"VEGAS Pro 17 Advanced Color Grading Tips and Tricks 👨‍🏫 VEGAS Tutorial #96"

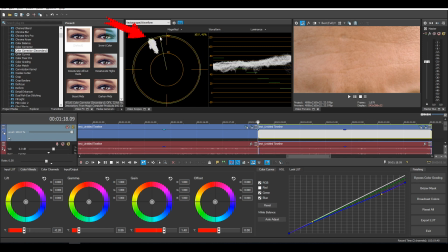496s
Anything above that, it'll start getting really saturated and look kind of weird. You may want to do it as an artistic choice, but if you're looking for that professional look or whatnot, you can bring it down to the 40 area. So I'm going to drag and drop my saturation down, and you can do that in the color corrector secondary.
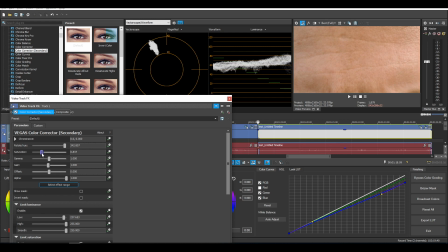511s
You can drag the saturation down specifically of your skin tone, and I'm going to bring mine down right there to where it's touching 40.
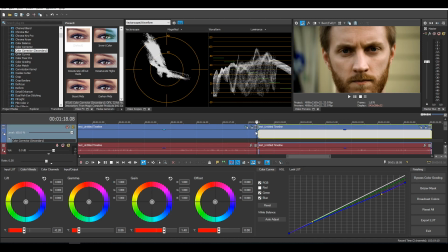516s
Let me see what that looks like. That's looking a lot better. Next, I'm going to color grade using the wheels. So we have the lift, which controls the lows, gamma controls the mids, gain controls the highs, and offset controls the overall look of the entire clip. So I'm going to go with that standard old orange and teal look to give it the most cinematic look here.
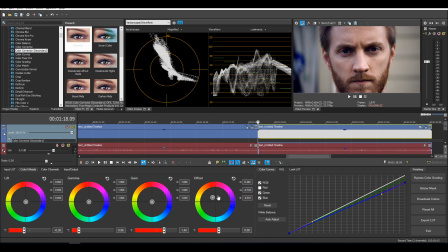532s
So when you're correcting with the wheels, if you click and drag, you're going to see that they go really far, really fast. But if you want to really pinpoint it down, if you hold control and then move it, it goes at a very small rate, which is fantastic. It makes it way better to color correct that way. So I'm dragging, I'm pushing a lot of blues into here.
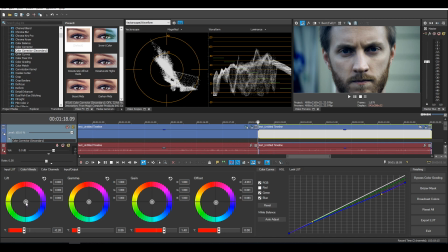550s
And then next I want to push more blues with my lifts, giving it that gloomy feel. Next I'm going to bring my gamma the opposite end and go to the orange, bring some life back into my face a little bit. And then next I want to bring my gain. I'm going to bring that up a little bit. So put some orange into the highs.
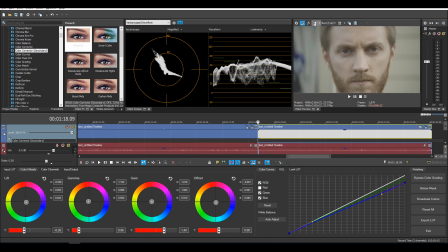566s
And there we go, it looks pretty good. So if I take off all the effects I've done, that's what we started with. And that's what we have now, which looks really awesome. So the last thing I want to tell you about that I did not go over in my other tutorial, and that's desaturating the shadows.
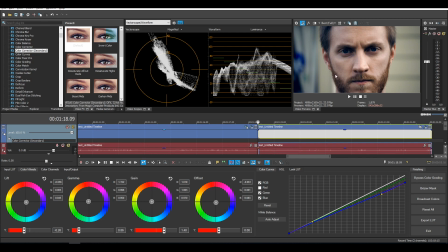579s
So you'll see when I pushed in these blues in the offset and I pushed in the lift, I pushed in the blues here, it added blues to the shadows. So right here, you can see in between my back door window, right here is supposed to be completely black because there's no way my camera could have picked up what was inside of there. So this is supposed to be extremely black. Same with around my pupils, which I'll zoom in and show you.
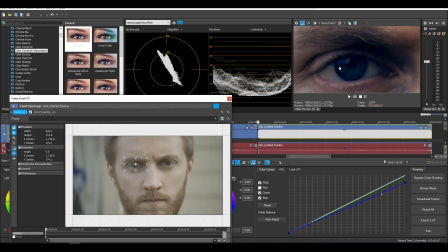598s
So you'll see around my pupils, this is supposed to be black. The pupil itself is supposed to be solid black. And then around my eye right here is supposed to be black too. But you'll see a lot of blue hue in here. And the thing professionals do in making their videos look amazing and making LUTs look great, and that's desaturating the shadows.
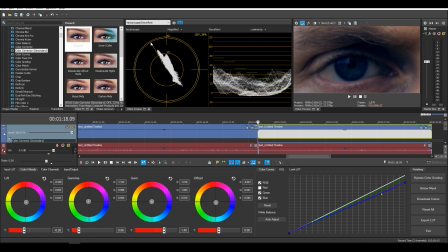616s
So Vegas does not have a built-in way to do this, even though it's extremely essential. I wish they did get that, but they don't. So instead you have to use a plugin, and the plugin I love is called Grade Color Curves. Now in here, this is a paid program, but if you want to try it out, you can try it out for free in the description below.
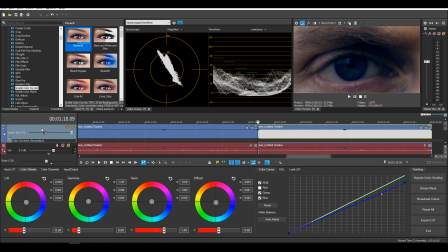634s
So I'm going to drag and drop Grade Color Curves onto the timeline itself and adjust it as a whole. And you'll see when I open it,
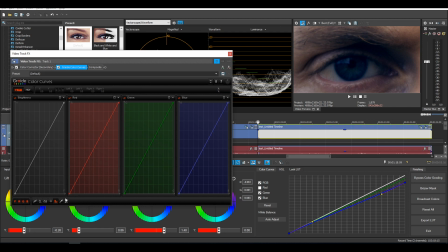639s
it has a bunch of curves you can mess with for the RGB and the brightness. And then you can go to the hue saturation menus, which has a bunch of hue and saturation curve lines that you can mess with that can really, really make color grading easier. So I'm going to go all the way and leave just saturation depending on brightness here.
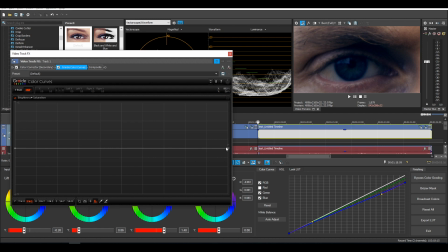658s
Now, basically this line right here is absolute blacks to absolute whites, and it being in the dead center means it's 100% saturated. Now, when I want to desaturate the shadows, I'm going to put a point right about here.
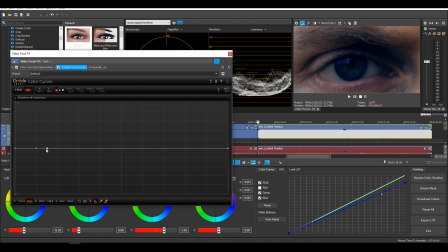670s
And I'm going to put another point right about here by double clicking. I'm going to right click on this one and do curve shape linear so it's straight. And then if I right click on this one, I'm going to go curve shape manual. Same with this one, right click, curve shape manual. So I'm going to drag this one down and you'll see it's just totally turning everything black.
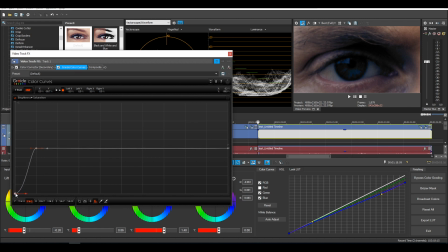690s
Once it gets to a certain hue, they're getting black, but that's a little too much right here. It doesn't look so good. I'm losing a lot of the dark blues. And so what I want to do is pull this curve line up here. And then I want to bring this one and pull it so where it's only getting just the darkness that needs to be desaturated.
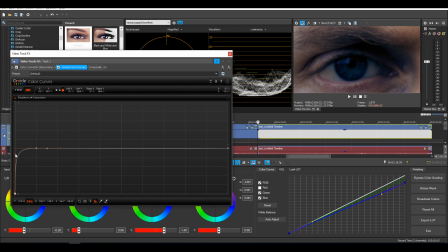706s
Keep pulling this up and we'll see some of the blues coming back. And if we undo this plugin, you'll see the difference.
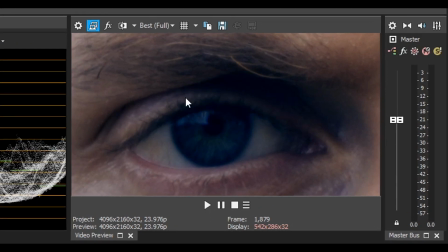714s
If we do it, you'll see all the blacks right here where we see the blue tint. If we select it, it is darkened out black. Same with the pupil. If we look into that, the pupil has that blue hue, but if we enable a plugin, we have now crushed it completely.
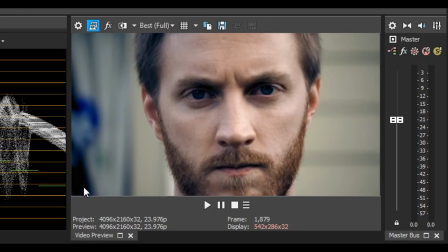730s
But if we zoom out, right click restore, now you'll see the window here is blacked out. If we undo it, there we go. We are desaturating the blacks.